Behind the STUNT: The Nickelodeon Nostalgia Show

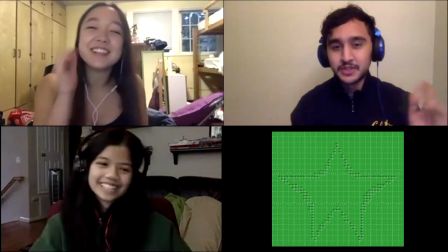And finally, we go into our last stunt sheet, which, if anything, I think was maybe one of the first stunt sheets that we created for the show.
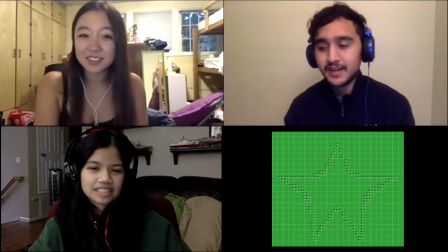Just because from the song "Leave It All to Shine," I knew I wanted to end with something like powerful in some kind of way. Yet again, I was having struggled in terms of how to make this as interesting as possible. Therefore, yet again, who do we go to? Mary. I was just playing around with different ideas, playing around with the numbers, with the blocks,
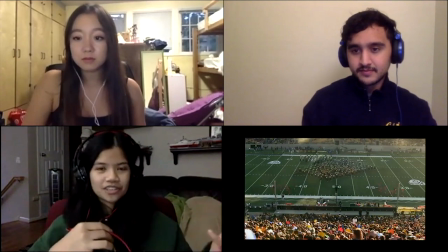and I was again inspired by what we've done in the past in terms of like marchers crossing over each other.
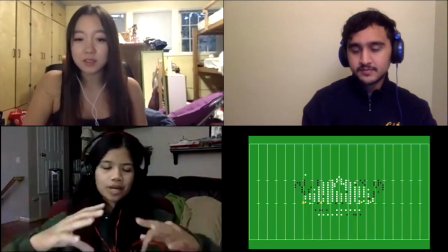So it this is essentially that same concept where we have everyone just like squished together into one block, and then they all like expand.
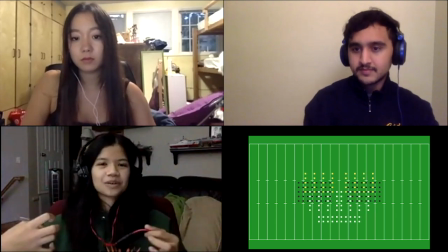And as people expand, you also expand the sound. So should we have actually like performed this in the field, it would have had that effect. And then Raj added this really like cute thing in the middle of it where we like go back and forth with the leave it, make it.
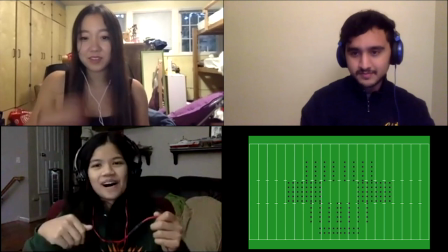So they go back and forth, right? And then we go into the star.
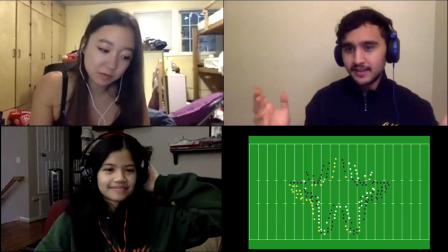It's almost like a curiosity when everyone gets to that block. They're like, what happens next? And then you start seeing everyone like crossing over each other.
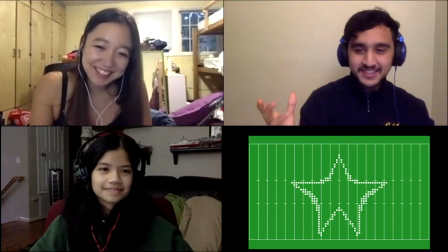You're like, yo, right? Just a little tidbit. Like, how are they doing that? How are they not hitting each other?
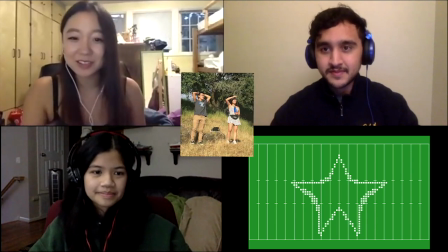I was showing the show to someone, shout out Corey, and the star at the end,
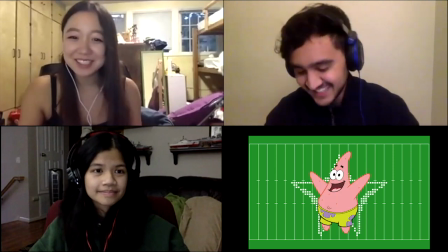he thought it was supposed to represent Patrick because it started with SpongeBob, or it started with the pineapple,
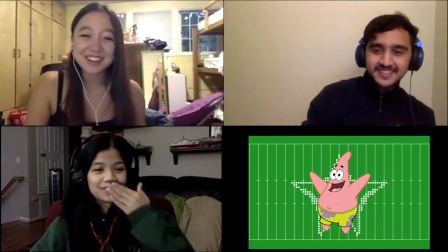and he thought it was Patrick at the end. There's different meanings. But But, hey, yeah, it could be both. It could be both.
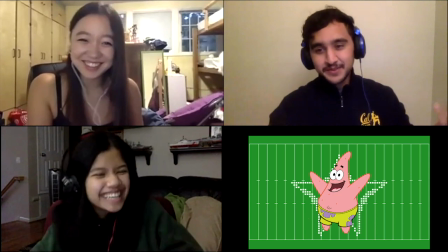let's say we planned it like that, right? No one needs to know, but there you go.
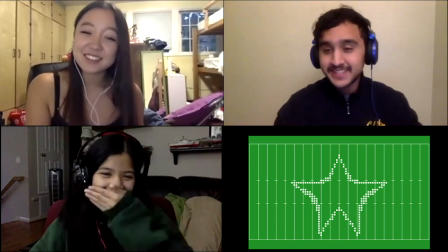So that is the idea and the charting of the finalization of the shows.
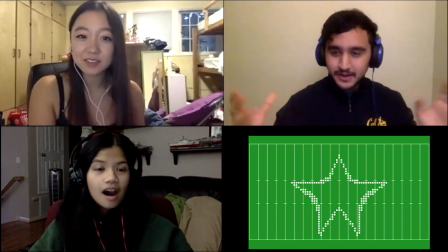Now we'll kick it back to me and Mary just to talk about how we're going to put it together and how it's going to lead into our final show. Now that we have all 6 of our songs charted and ready to go, now we have to put it all together. Where not only to put it together with the transitions, but also we have to put it together in a format that is presentable to everyone and most specifically our members, so we can start practicing it. So here we brought back Mary to talk about this process and what exactly goes into that. Yeah, overview, we put everything together, all the stunt sheets together.
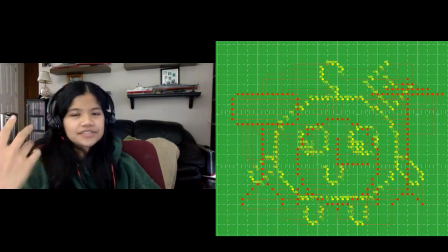We have all the paths lined up, make sure everything's right, and then we put everything into what we call a Cal chart viewer.
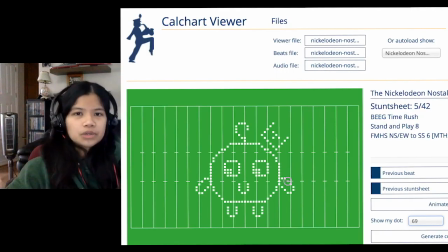And then from there, people can generate their continuities and their paths,
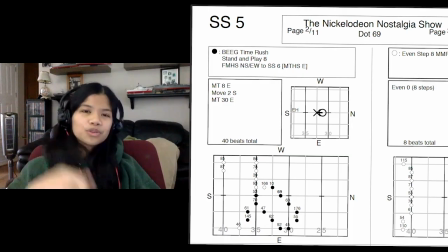and that's one way we use one thing we use so that everyone knows like where to go. Yeah, I mean, there's a lot that goes into that. So if you want to be in that process, at newer Cal band members, join STUNT.
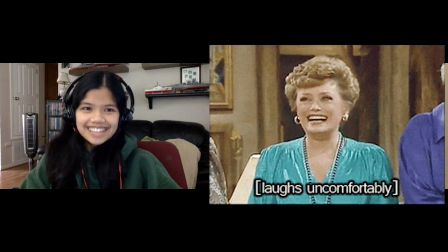But I think the biggest question though that I think everyone has outside of marching bands, right, is okay, cool, you have this show, right, and like you put it together and you put the dots together, right, and obviously there's a lot that goes into that, but arguably maybe even the harder part is getting 200 plus people to like either like learn a show in maybe even less than a week, right? And while we didn't get the chance to do that this year, you got a little taste of that last year with your own show, Shakira.
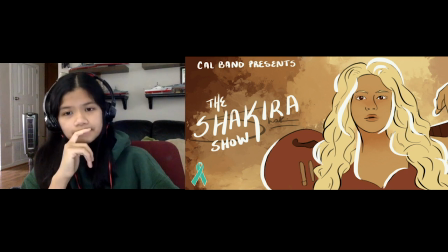So how exactly is that process, right? And like, what's the mindset of going into it from the start of the show to the end in terms of planning it out, spacing it out? For context, rehearsal usually runs for an hour and 30 with music rehearsals at the very beginning, and then we get into the marching portion. We really like to break it down into different steps, right? So that it's not so overwhelming for everyone else. We also try to hold people accountable and make sure that they mark out their paths beforehand so that rehearsal can be really, really, really, really productive.